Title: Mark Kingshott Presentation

After that I added the 2D digital artwork from Photoshop and animated it with the movie in Adobe After Effects. In this full character turntable sequence,
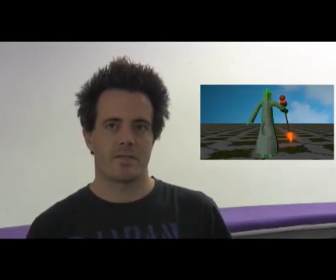4:21 you can see all of the edges in my character design that contain all of those awesome quads that make up the visual excellence.
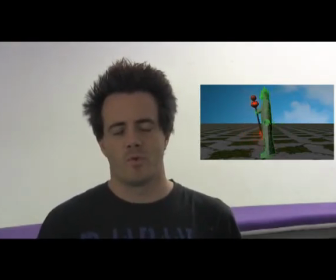4:28 Overall though, I could have worked more on my time management for my project,
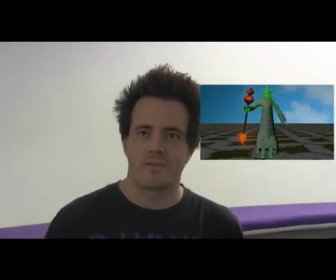4:32 but I'm happy that I've produced a piece of work that incorporates all the disciplines that I've been taught, so that I can create a 3D model the correct way,
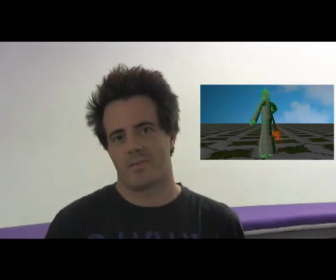4:40 and not just bang a load of faces together and have fought over the correct ways of making them.
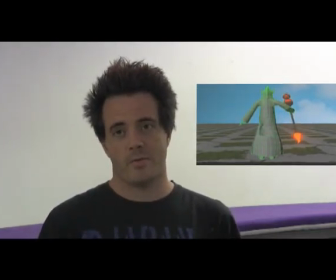4:45 I did notice that there were a few issues here, but I know that I've not set the correct influences on the joints around this area,
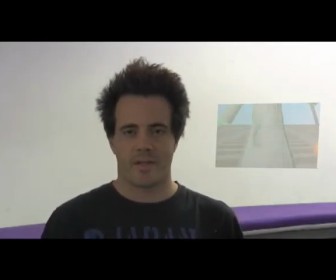4:54 so I should have done that before animating this sequence.
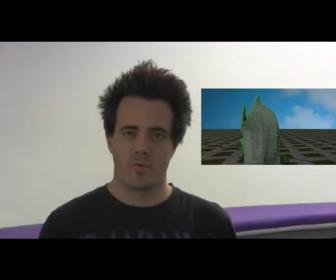4:59 In this head turntable sequence you'll notice that there are a lot more faces in the head than there are on any other part of the body.
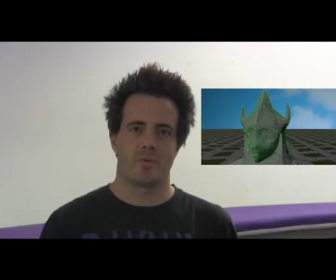5:07 It's because mainly the face carries all the details that make up the look of the character.
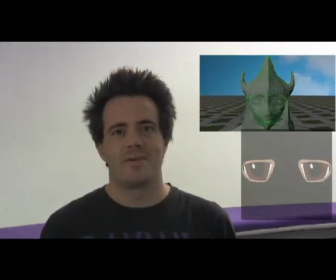5:12 I had this vision of a character with an anime style face, but this character's face didn't look exactly like I planned, so I was able to de-rig the eyes.
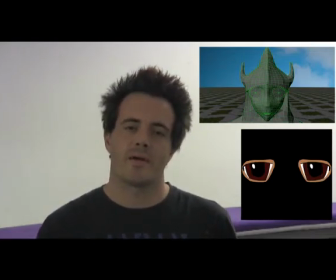5:20 The eyes were drawn by me in Adobe Photoshop and I UV mapped it onto the area that you see here.
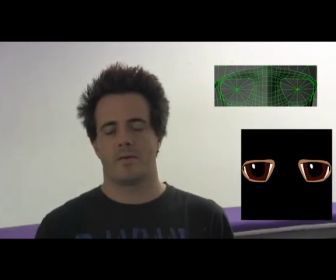5:29 Notice how the triangles that you see on the screen are not really triangles but they are just those four-sided quads. I made another secret of my character firing a fireball.
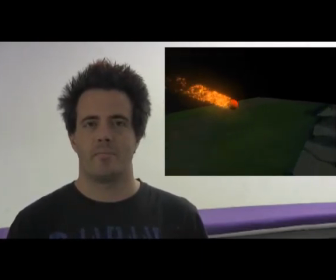5:46 I used an existing game map image to layer onto the ground and created a black dome around scene to give that darker feel to the scene.
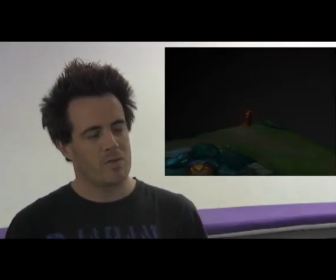5:55 Here's a really slow motion shot of the scene.
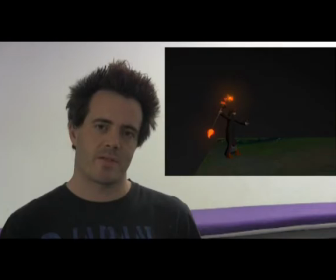5:59 So you can see how I've animated the direction of the fireball to move with the staff, then fired towards the ground ahead.
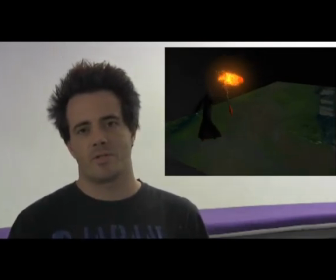6:08 I've created several cameras to show this scene is glory. Like the last sequence, I have created another scene with my character firing a fireball on to the enemy. I used an image from the internet and edited it in Photoshop to make it more like my own take on the image and then I used it for the ground layer as you see here.
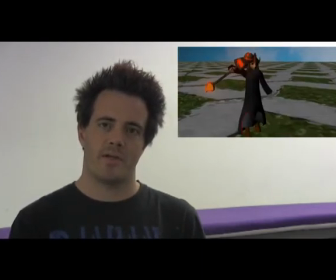6:33 The sky background is an image of the sky which I have wrapped inside a sphere around the scene, giving the appearance of outside.
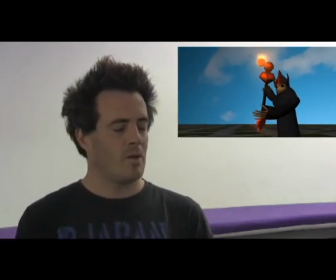6:43 In this slow motion scene,
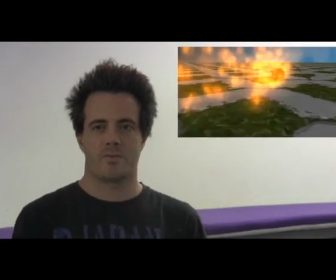6:45 you'll see four different camera angles of the entire casting of the fireball to firing it at the enemy with the character reverting back to the original stars.
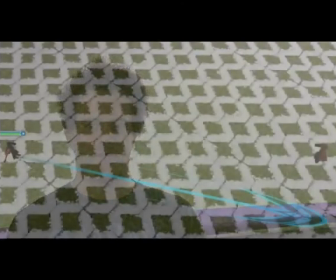6:56 In this bird's eye view, notice how I've added the health bar above the character.
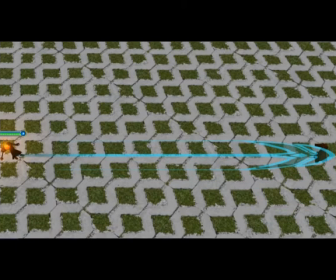7:01 Motion tracked it with their movements. Notice how I've also set the anchor point of the blue directional arrow to the centre of the character and rotated it accordingly as if it was done by someone who could be at home playing on the game,
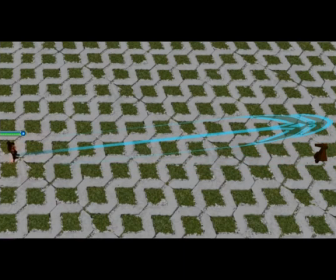7:15 using my character to fire a fireball. Overall, I'm pretty happy with what I've done. Although I never got to make all four abilities, I do feel confident in using the programs and disciplines that I've learnt to produce further 3D models and animate them for a scene to show my audience. Thank you for watching and I hope you enjoy my work. Awesome!